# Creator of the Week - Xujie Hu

Hello, this is Media Pool from Xujie. In this video essay, I will evaluate my practice in the first two assignments.
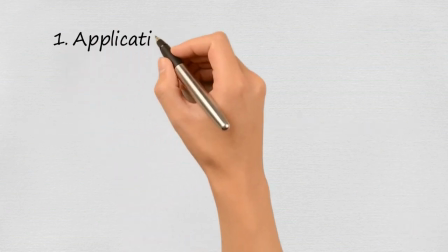10s
In the first section, I'm going to reflect on my application of the overall media theory.
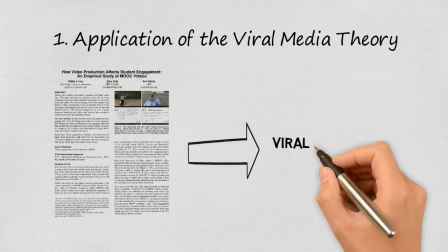14s
The research by Guo, Kim, and Rubin will be used to discuss the overall performance and the genre characteristics of my videos. For the later section, I will evaluate the experience of teamwork in the group project,
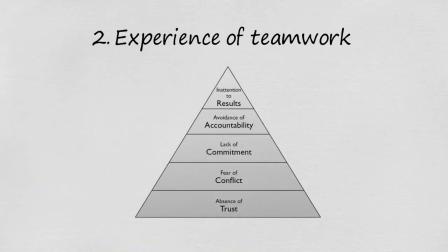25s
especially how we improve team functionality based on Lencioni's 5 dysfunctions framework.
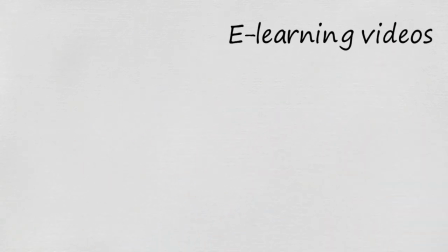30s
Both video projects in this module I chose to produce e-learning videos. I was inspired by the elements of effective e-learning videos described in the MOOC research,
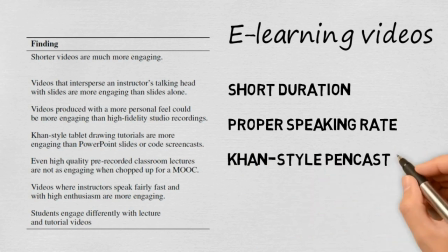39s
such as short duration, fast speaking rates, cut-and style podcast, and informative talking head style.
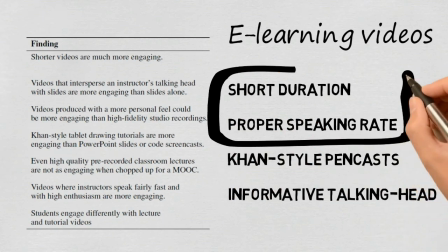44s
The two videos' similar levels of variety comes from the first two elements. In particular, I focus on keeping the duration of both videos within the 6 minutes as suggested in the article.
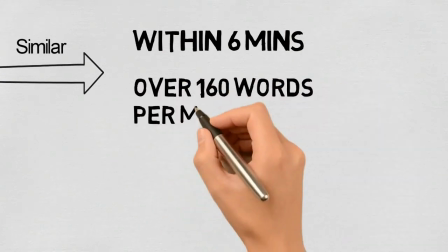55s
As for the speaking rate, the study recommends over 160 words per minute as the appropriate speed for the presentation.
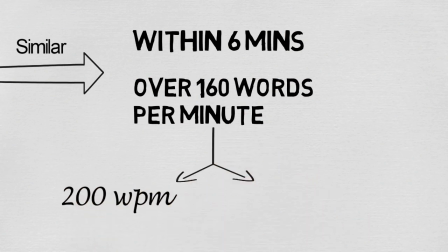62s
My group work is roughly 200 words per minute, which conforms to this recommendation.
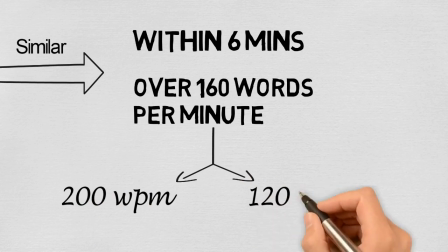66s
The individual video is kept at 120 words per minute. Although it's relatively slow, the study suggests slower voiceover can better match the writing movements in the visual frames, and it can also make video engaging.
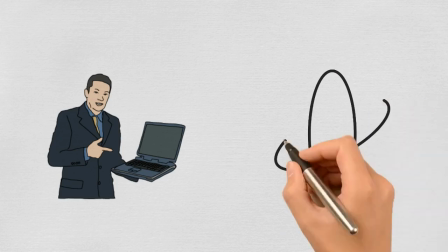79s
The difference in visual storytelling results in the different level of variety of the two videos.
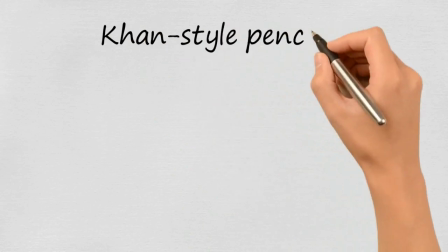84s
For my first video, I chose cut-and style podcast to explain how critical discourse analysis can be applied to essay writing.
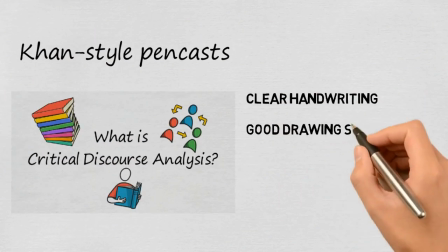91s
The research suggests this podcasting style should demonstrate clear handwriting, good drawing skills, and careful layout planning, and a wide complex canvas.
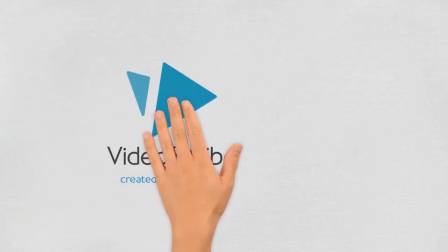99s
Therefore, I created an animation by video script,
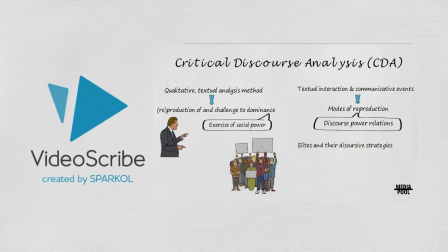103s
which can not only clearly summarize the keywords on the canvas, but also thematically present multimedia sources. By using signs and pictures, I have created a narrative connection between a series of keywords and basically achieved the concept canvas.
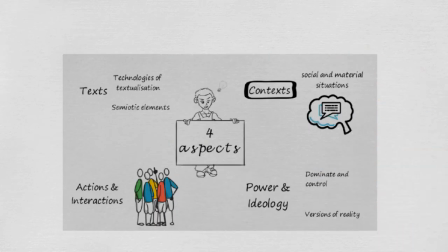116s
Besides, to facilitate the audience understanding of the key concepts, I used a mind mapping layout for the visual frames.
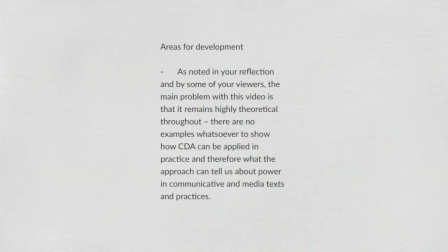124s
Feedback from the lecturer reminded me I should unpack specific case of CDA to further demonstrate how it applies to essay writing, rather than limiting myself to theoretical explanations.
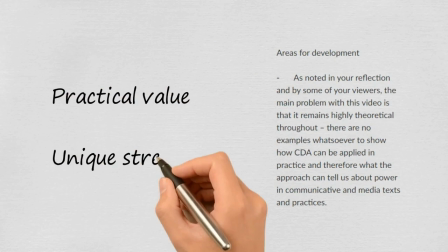134s
It can not only deepen the practical value of the video, but also further highlight the unique strengths of this podcasting.
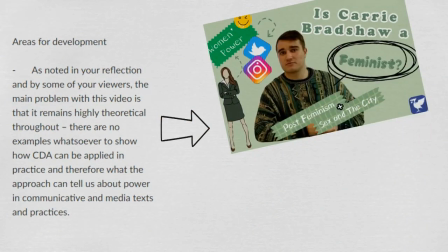141s
This suggestion was embodied in the group project, which used the TV series Sex and the City as a case to introduce digital post-feminism.
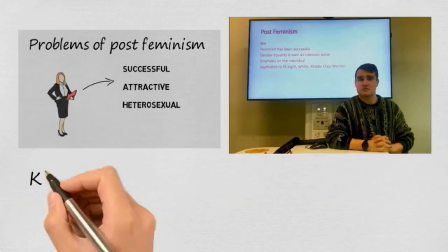149s
More visual presentation is used in the group project, with both cut-and style podcasts and informal talking heads.
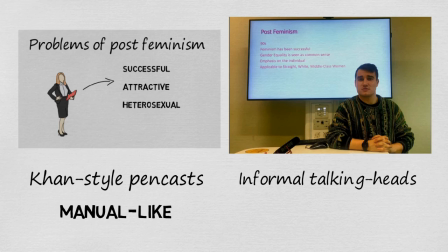155s
Unlike the manual-like style of the former, the latter is more likely to establish an intimate and personal relationship with the viewers,
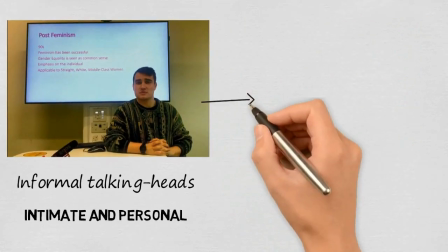162s
thus enhancing the individual style of the video. In this case, we use the discussion room in the library as a film space and use the color grading to give the frames a warm tone.
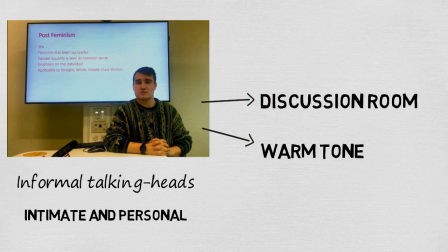171s
The filmer establishes an informal setting and the latter creates a relaxed and friendly atmosphere, which together promotes an intimate relationship with the audience.
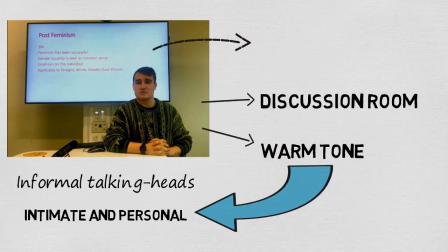180s
The presence of TV screens helps the viewer to relate it to the cut-and style animation. It avoids a fragmented visual narrative and a watching experience.
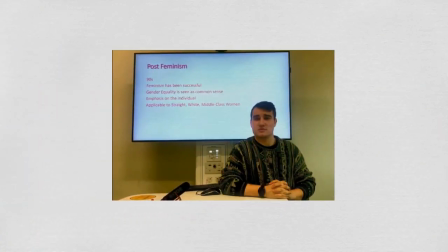188s
It's worth noting that the design of the talking head scenes has several shortcomings that may reduce the viewing experience and the video variety.
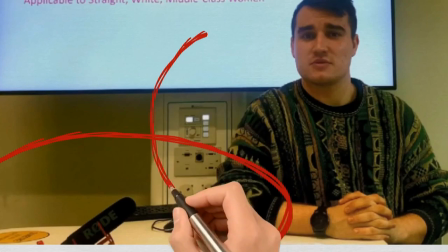196s
For example, there are too many useless elements that takes up the visual space and delimits the primary position of the speaker and the TV screen.
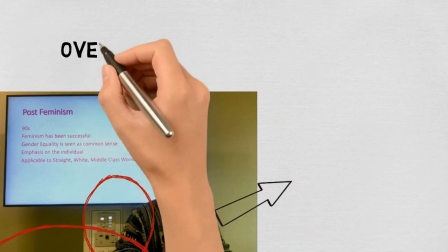203s
Besides, overly bright screens and the absence of front light lead to overexposure of the TV and underexposure of the presenter,
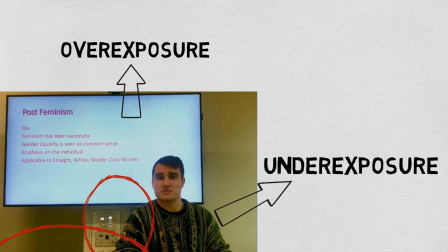210s
making the talking head appear to be in shadow.
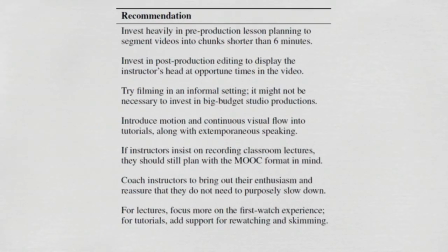213s
Moreover, the study points out e-learning videos with enthusiastic speaker and narration are more likely to be engaging,
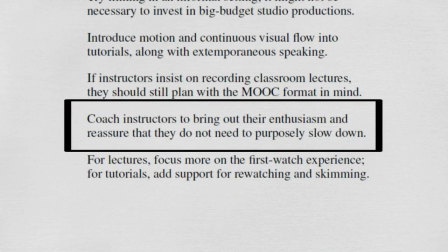219s
whereas both of my videos lacked in this aspect.
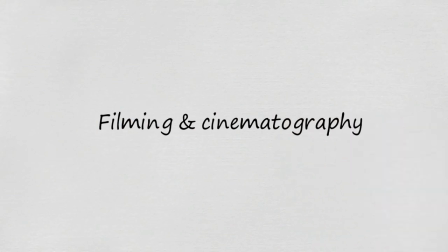222s
In future production, I will consult the literature on filming and cinematography to improve my technical skills.
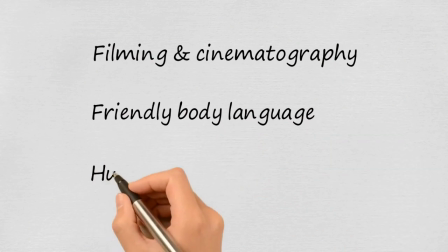229s
Besides, I may add some friendly body language and humor to promote the intimate relationship with the audience and the engagement of video.
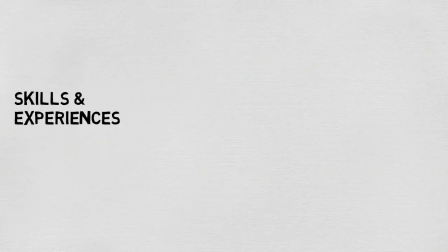237s
These skills and experience are important to me as I plan to produce several e-learning videos to participate in the Knowledge Sharing Officer event hosted by Bilibili in June.